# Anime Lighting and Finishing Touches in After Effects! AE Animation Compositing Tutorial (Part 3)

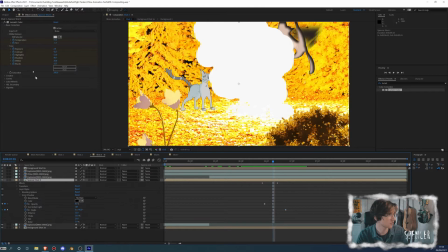477s
And I do think that it could be better, so maybe I'll take another Lumetri color, and I might just stack that on top and crank up the exposure or something. Because now I think that the shadow really gives us an interesting thing to play with,
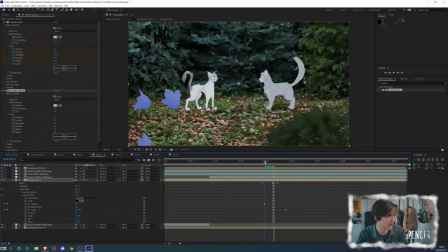495s
and especially once this explosion happens, it's like, whoa, that's a
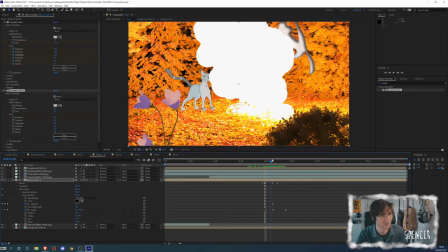501s
big loud color that might just be happening. Although I think it's a little bit too severe once it starts to tone down, so maybe I'll keyframe the exposure at this point to be a little bit less.
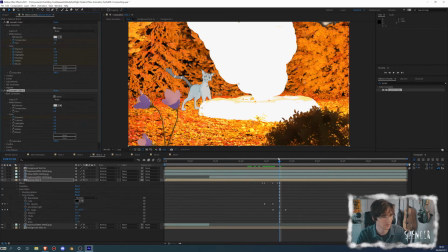514s
I'll say like actually it should probably be back to 0, but only for this shot.
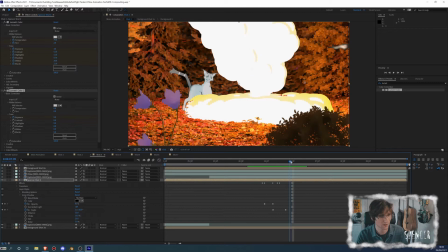519s
And there's a lot of tweaking that you can do with this, and I would recommend tweaking with this kind of stuff, because that's one of the ways that you can get great results is by doing lots of tweaking.
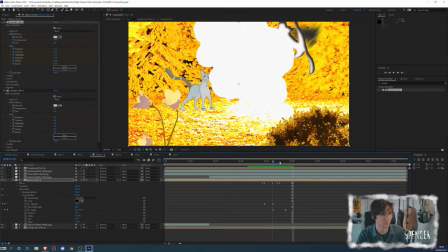534s
I don't think that I'm definitely going to add like a bunch of other effects like a glow and whatnot, but this is just kind of a demonstration. You'll see the full thing once I'm done making it.
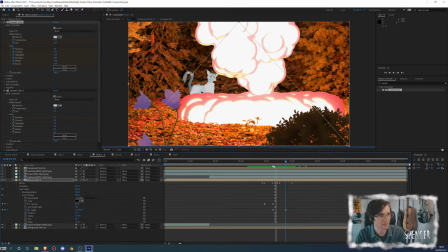546s
So now that I've got the dramatic shift in color coming from this character exploding,
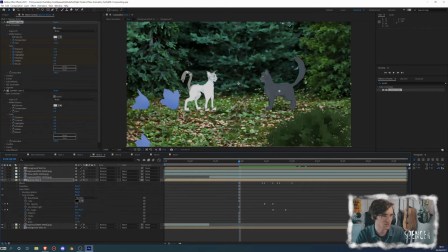552s
let's talk about some of the other minor changes that I can make to make this character look a little bit better. So I am going to, first of all, take this one shot of this cat, and I'm going to duplicate it so that now we have 2 of them.
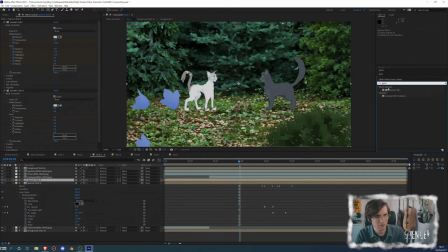565s
Why do we have 2 of them? We'll see. One of the things that I see really often in a lot of anime shows that I watch, especially things like Attack on Titan and whatnot, is a very liberal use of this diffuse effect.
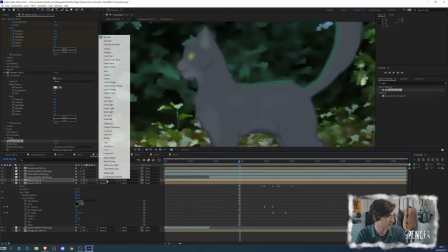580s
And the diffuse effect in After Effects is pretty easily accomplished by just taking a regular layer, duplicating it, and then adding a Gaussian blur or some kind of blur. Gaussian?
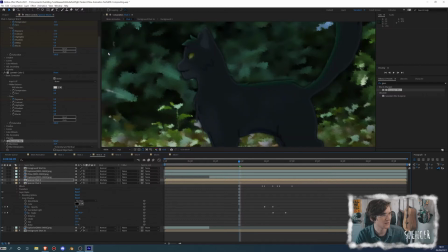591s
I don't know how it's supposed to be pronounced. and then setting it on no, it's not multiply, and then setting it on darken.
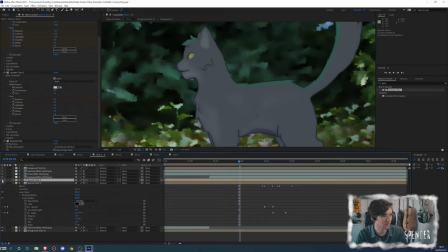599s
And what that does is it basically softens a lot of the edges around the areas where the edges might not necessarily be so soft.
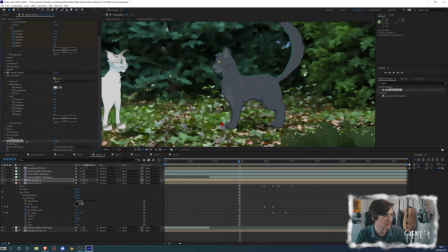608s
And that's something that you can control with the blur slider. So if you want there to be less diffuse, you can accomplish that relatively easily.
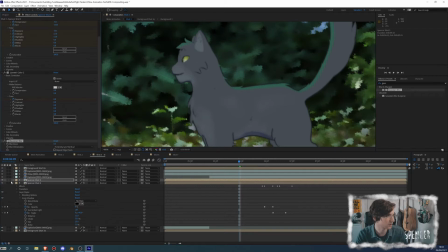616s
And you can see that it just in general gives a much nicer and softer look. And that's a pretty simple thing that you can accomplish just with one thing.
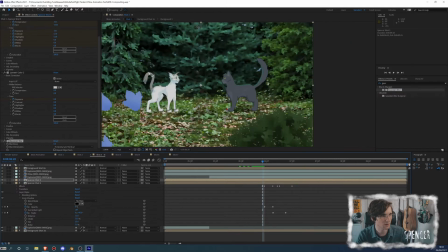625s
Now the other thing, and this is something I have a friend who works on Baby Shark.
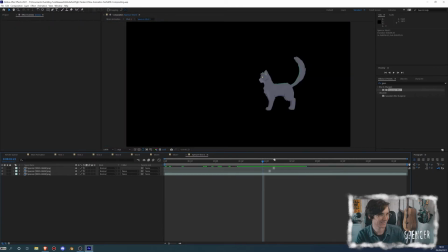630s
That's I'm not gonna make fun of him for it because it's a hell of a job. I have a friend who works on some shows at Titmouse, and this is a trick that he taught me, and I'm very grateful for it.
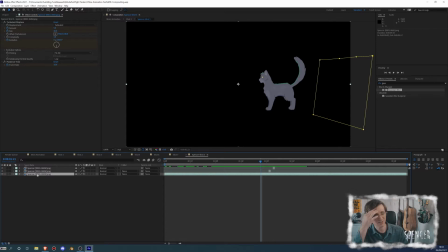643s
And this is in regards to setting mattes, essentially, for like things like highlights and shadows.
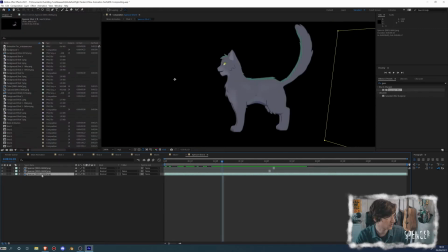651s
This is a handy dandy trick that he taught me. Essentially, he makes two duplications of a layer. He will offset one of them to be in like this direction or something along those lines, or whichever direction the light isn't coming from,
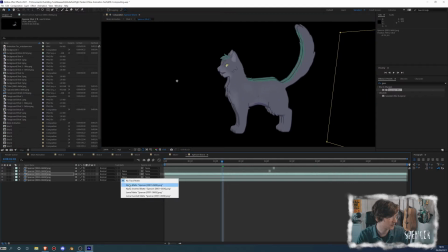668s
generally, whatever direction that may be, and then he will set that to have the one beneath it to have an alpha matte to that. And if I turn this layer off, you can see that we're getting basically an exact replica, but it's only in that particular area. And then what you can do is you can throw on all kinds of effects that you might want.
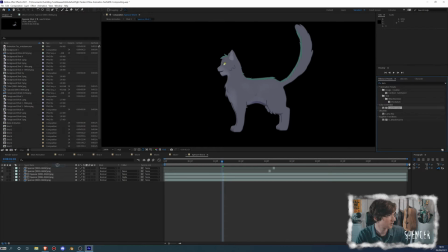686s
So I'm just going to do another lumetri here to this layer, and that will, in essence, make it appear as though there is some kind of shadow. So if I were to turn the exposure down, now we've got a shadow that's pretty effortless.
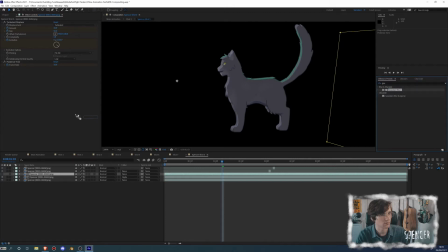701s
And if you want to make it a little bit more blurry, you can throw a blur onto the thing that you were doing,
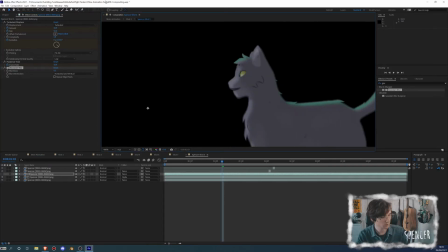709s
and suddenly you've got yourself a nice little blur there, and you have a more natural looking shadow.
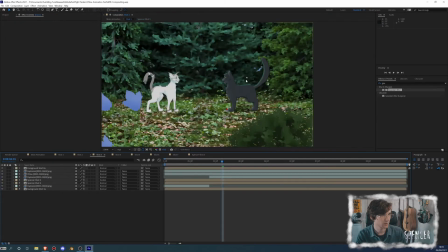716s
So if we head back to shot 3, you can see that, yeah, okay, that's pretty good.
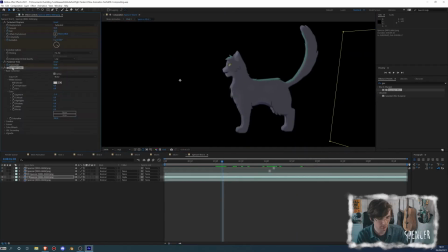720s
Now, instead of, in this case, instead of a lumetri color, I think what I'm going to do is I'm going to add in a hue saturation, which is a nice color correction thing that you can use if you set it to colorize. Basically, you can colorize this area over here just by playing around with the value.
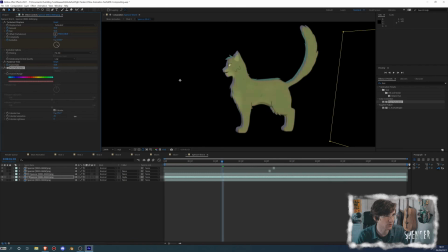738s
Now, in this particular instance, this cat is going to be colorized by the color of the ground, which the sun is shining down. The ground is mostly green, which means that the light bouncing off of him, and in this case, coloring the backside of his shadow, is going to be green.
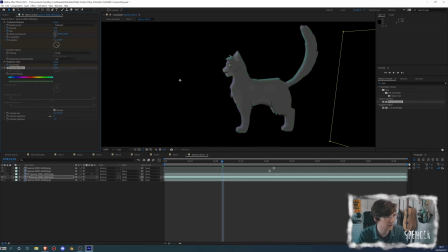753s
I can turn the lightness down a little bit, and I can turn the saturation down a fair bit to give myself a nice, like, believably green shadow that isn't necessarily so noticeably green, but it is definitely to some extent green, and that kind of helps with the immersion.
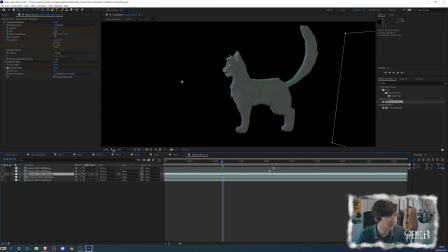771s
And that's a pretty handy dandy thing. And then I might take this actually, and I might go into the shot itself and turn up the brightness, because now it's getting a little bit darker.
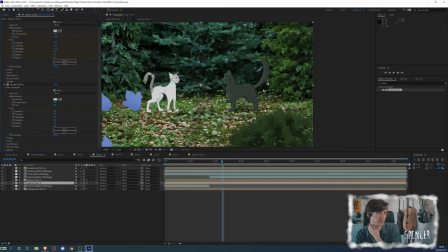782s
Right, so in here it's pretty dark again, so I would probably just go to both of these Spencers here and throw another lumetri color on them and turn the exposure up by like 1.5 stops. And you can see that's not doing anything because there's the diffuse, so I'll have to do it to both layers before you can see.
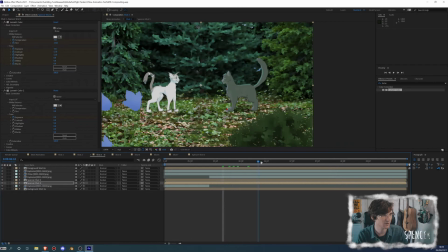798s
But there you go. Now we've got ourselves a nice looking Spencer. And you can see that there's a bit of an issue that might arise right around here where the lighting starts to change,
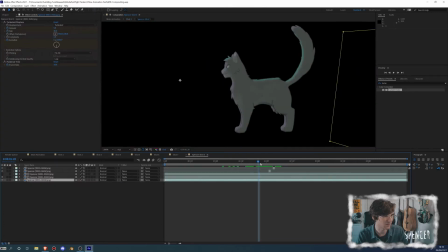810s
where the back, suddenly it doesn't make any sense for the color to be green. So what I'm just going to do is I'm going to go back over here to the colorize, and I am going to set the colorize hue to keyframe, and then I'm going to ask it to set it to like an orange.
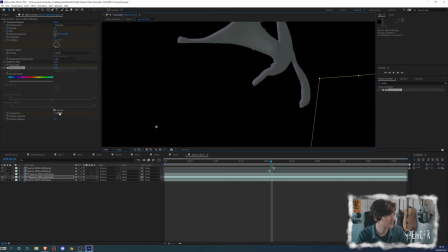828s
And I'm also going to keyframe like the bunch of different stuff to make sure that it's like proper. So like the saturation I'll probably keyframe up as well. So yeah, colorize.
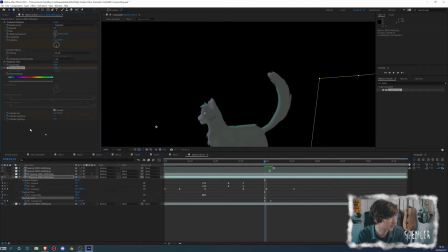841s
We'll take the colorize saturation and the colorize lightness, and we'll just kind of go wild with that. And you can do a very similar thing for the highlights.
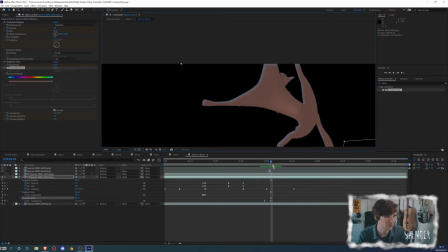855s
So for an example, right now you can see that the highlights on this are basically just the original colors that we had.
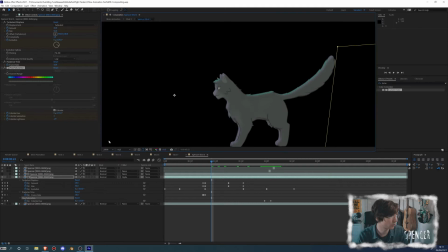864s
So if you want to do the same thing, what you can do is take this and change this to an alpha inverted matte, I believe. And what that'll do is that will set this to just be in the lighter areas.
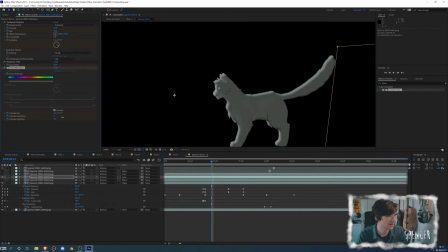879s
So I can turn the lightness up, and now we get a nice kind of forefront. So maybe I will take up the saturation, and I'll change this to be blue, because that's like, I don't know, skylight.
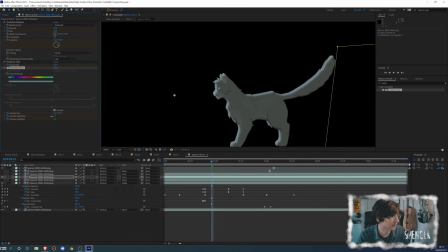892s
And I'll take the saturation back down to something like that, and I'll take the lightness down, but it won't be by like that much. It'll be like, you know, I don't know, something around there. And then I will go and make sure that this maintains the value.
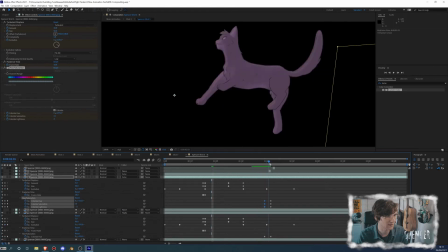911s
So right here, like, you know, now when it stops being that, maybe I could change these colors to reflect that accordingly.
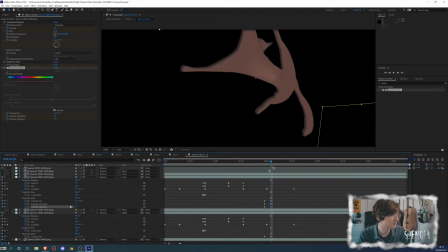919s
I could say that whatever the, you know, I'll turn the lightness down, I'll turn the saturation down, or yeah, down, and I'll turn the hue to a different color as well, so that we get a nice balance,
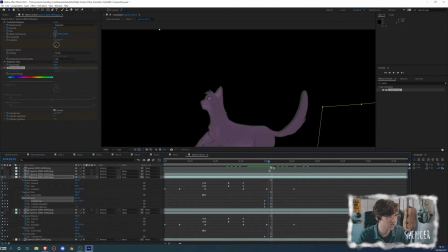933s
and this cat isn't just changing into disco colors for no reason.
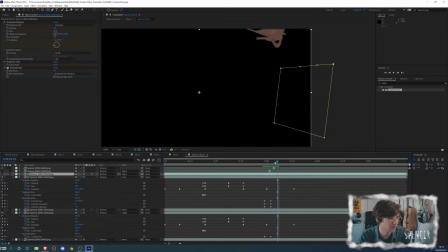937s
So there you go, there's a nice trick basically for getting good shadows on your characters.
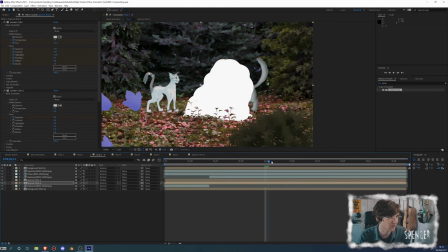945s
Let's do that again as practice, because I think that this particular shot might not be the best example for that kind of thing.
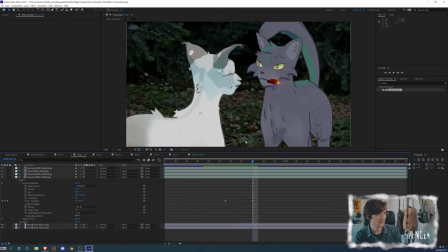952s
So let's try it with this one, with Chloe. So for this instance with Chloe, we've got ourselves our background,
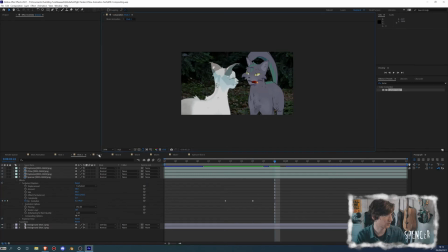961s
and you can see that our background is dark, so we're going to have to copy over the changes that we made here.